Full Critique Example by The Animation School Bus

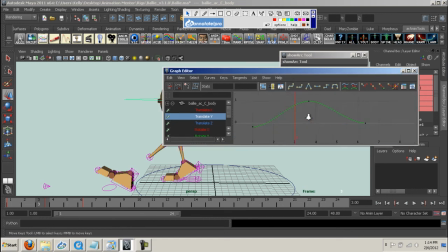19:47 But on the Translate Y over here, these are the parts where, you know, right here on frame 5, let me even exaggerate it a bit more. Right here on frame 5, this, it's going down now.
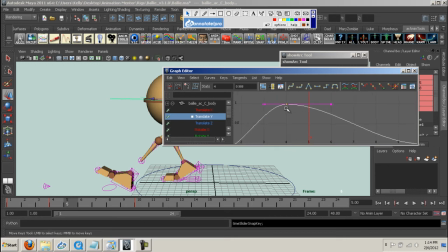20:05 Like, if you look at it, you know, at frame 4, we were to track this like this, exactly. It's at 1 in frame 4. We were to put a dot right here, now we're like somewhere like .9 in frame 5.
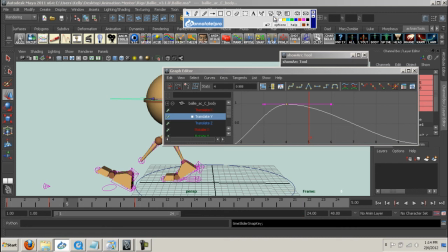20:22 So we're already going down here, basically. So what you want to do is, you know, you want to push this down, you want to break these tangents, break them, and you want to push this down,
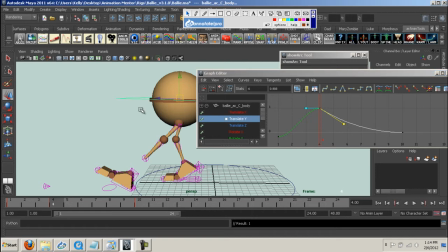20:33 you know even farther and it's gonna push you know if you look at your character here and we'll go to frame five and we'll
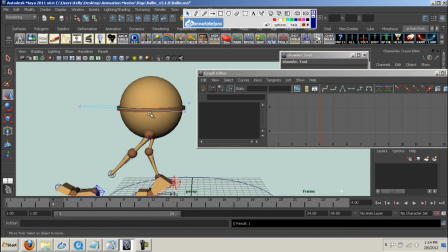20:41 put a dot put a dot right here so we can see the difference frame four and then here's frame five here is frame five with just the default it gives us it
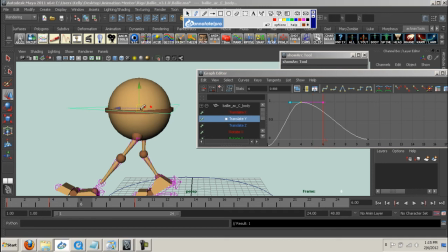20:58 hasn't even gone down it doesn't feel like it's going down here's frame six this thing is like barely dropping down right and we want something better so let's push this a bit farther right so
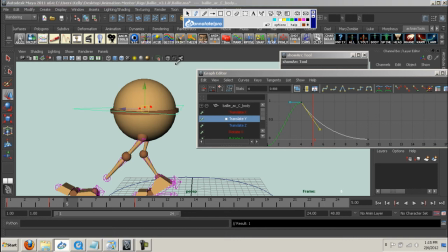21:13 now at frame five i'll draw it with these blue dots i'm here and at frame six we're coming down so see how the difference between these red ones and the light blue ones and this is just from manipulating your
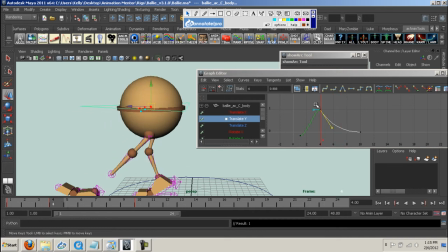21:27 graph editor so that now it's coming down fast instead of leaving sort of this default like similar timing.
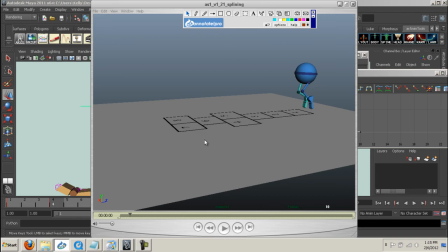21:37 So I'd go in there, into your shot, and get that stuff working properly. Then again with the legs here, this one leg, the green leg, has to feel like it's coming faster,
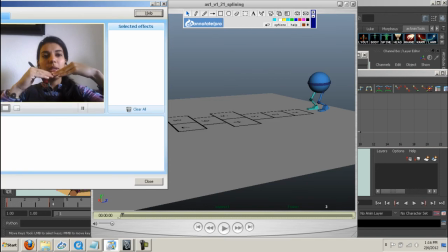21:56 faster forward than the other one because it jumps and then it's got to go like that. it's got to jump ahead of the whole everything else so it's kind of like if it goes up
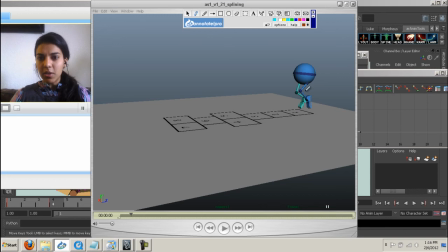22:06 you know by here it should be um here this leg should be out here you know
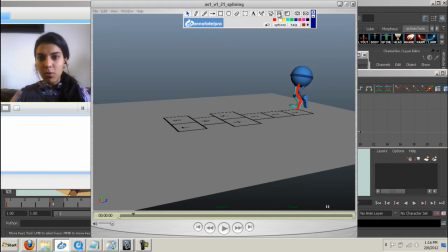22:20 and then by here almost by frame 13 this leg should be should be already be like this you know like it doesn't have to be a full straight but it has to be the heel
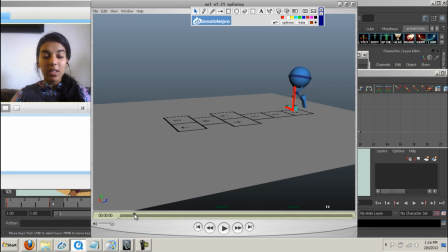22:37 already has hit the ground like it's this or it's it's basically almost arrived there it's right above it and then on frame 14 like we are on there you know so you got to feel that sort of stretching the leg reaching out to get it like right now
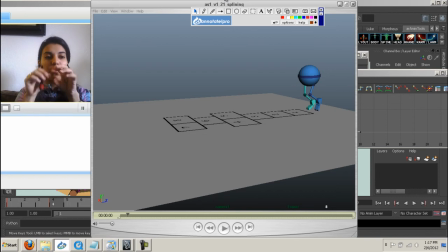22:53 everything's just kind of like this slow like you're afraid to break it you're afraid to mess with anything but these are this is the pass where you have to go in there and you know tweak these up and downs you know make sure that this leg feels like it's ahead of this blue one it's almost ahead of the body
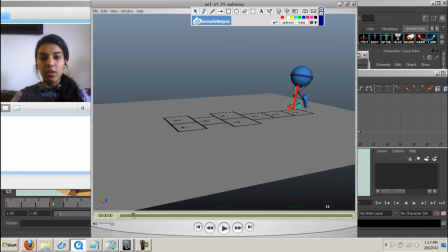23:09 reaching out to land so that you know your body has somewhere to land and
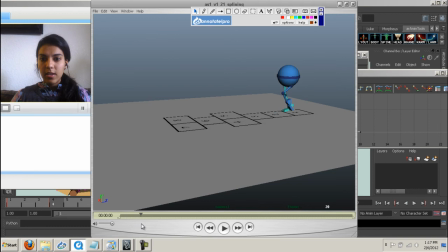23:27 then same thing here you know and it might be also happening throughout all your steps really where it's like the
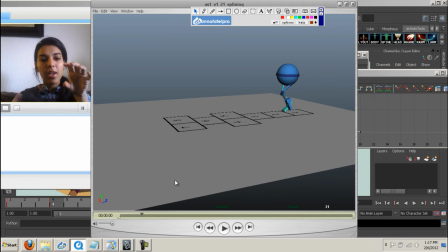23:41 ball is starting to come down the hips the ball is starting to come down and this green foot is not in place to catch it. Like, once our body, just do it yourself, jump, and you're going to find that whatever foot you're going to land on is already ahead of you.